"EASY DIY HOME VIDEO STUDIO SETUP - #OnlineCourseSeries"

Hey everybody, it's Jenny from Thinkific and in today's video of our online course series we'll teach you easy DIY video recording studio setup to help you create high quality videos from home without breaking the bank. Welcome back to our channel and the online course series where we show you how to launch your online empire. If you haven't done so already hit that bell button below so you don't miss out on any of the great content coming your way. There are basically three different video recording setups we see people use you have talking head full body top down walk and talk and the list goes on but the one you choose will depend on the type of class you're teaching for the sake of this video however we'll just cover talking head setup as it's the most commonly used among course creators if you want to learn the other setups let us know in the comments below and maybe i can convince our videographer to do it in this type of video setup you're only visible from the waist up usually sitting behind a desk this is perfect for instructors who don't need to demonstrate any movements that might require your whole
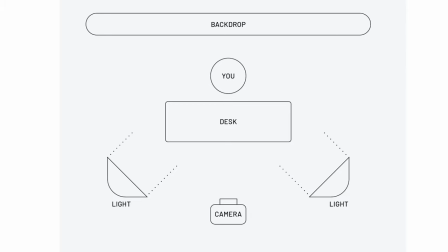body to be visible in the frame so let's break this down choose a space where you have enough room between your camera and lights you and the background it doesn't have to be big but a minimum of six feet between all three points should work best to help you create depth number two your background
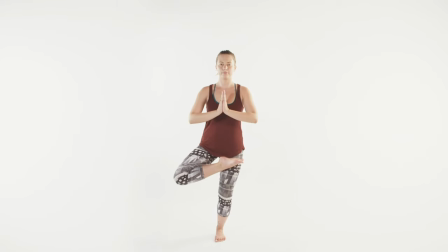avoid shooting your video against a plain white background it's boring flat and it'll be difficult to expose properly because your white background will be much
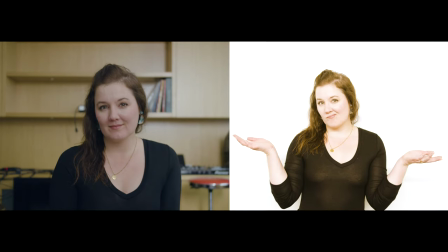brighter than you when you light it see the difference in depth between these two shots having a room as the background works better than just having a solid white color number three camera and audio you can use any dslr camera to shoot your course there are so many different kinds to choose from
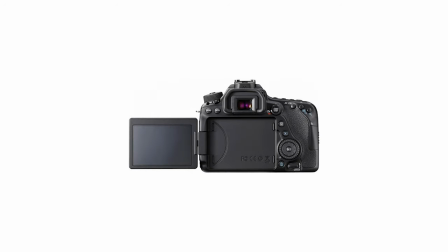but make sure your camera has a flip screen function so you can see yourself while you film otherwise you might have to invest in a separate monitor the worst thing would be to get to the very end of your film and discover your footage is all out of focus if you're new to all this the best approach is to set all of your camera functions on auto especially if you're shooting indoors in a controlled environment don't have a dslr why not just use this most smartphones can record full
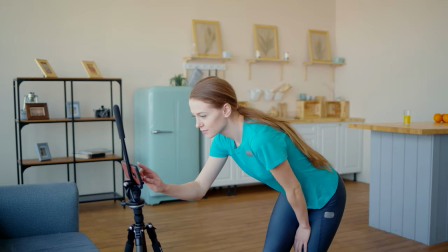4k quality and you can just use the screen as your monitor for audio there's a few
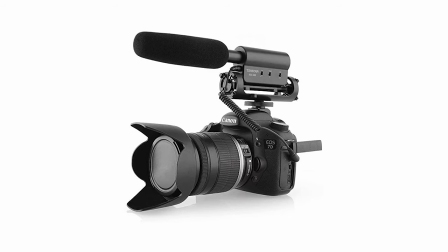options a shotgun mic captures clean audio in the direction it points to while a snow globe mic captures audio in a wider range this
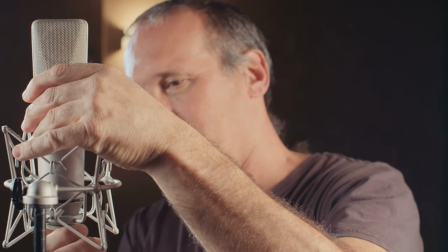is especially useful if you're doing a two-person setup but you can also use it for a talking head video if you're close enough to the mic there are some really good shotgun microphones that can be attached to your smartphone number four lighting now let's go over your lighting setup we'll do two scenarios one scenario will be where you're lighting the setup without any natural light and the one where we use natural light as the main source don't worry we'll use
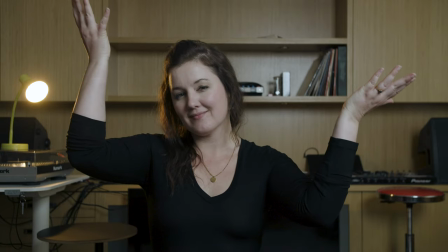cheap alternatives in this scenario i'm only using two lights the main light which is the key light is filling my face with nice soft lighting
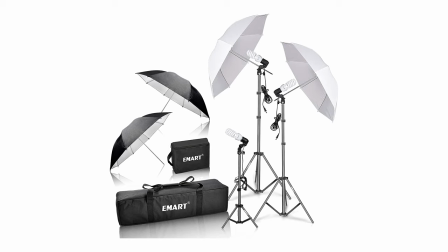these are just led bulbs with some sort of diffusion attached like a white umbrella you can buy these types of lighting on amazon for dirt cheap the diffusion will help create a larger area of light so you don't have to spend more money on lights
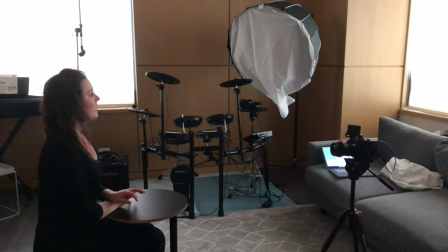position this light slightly off to the side that way it'll give your face definition as it wraps
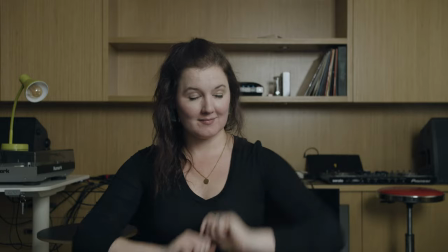around your face and creates nice shadows the next light i'm going to use is a handy lamp light
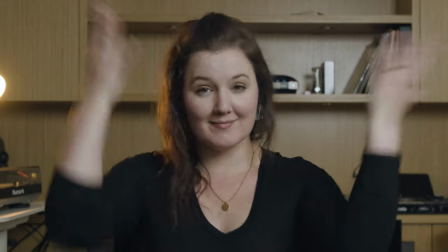i'm just going to use any household lamp this will create a lot of depth in your shot and make the background secret from you the subject see the difference
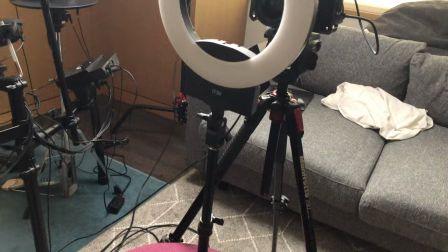a slight variation to this setup is something called the ring light also called a beauty lights i love this light because it is so
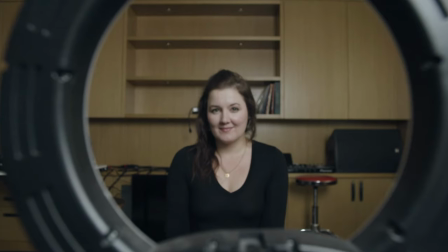much with so little it's a little circular light that you can place directly in front of you and the camera shoots through it it will light your face beautifully but also give your eyes that wonderful pop now let's jump into scenario two let's say you don't have any budget to purchase new lights
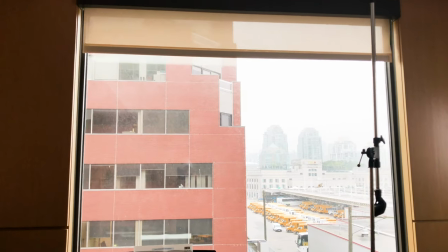and can only use the sun and household lights in this scenario position your setup so the sunlight from the window comes from the side It may
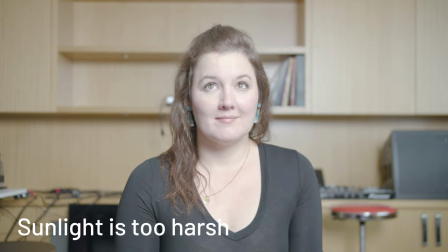look a little bit harsh with direct sunlight and because the Sun changes direction The lighting will change quite a bit if you film it One neat DIY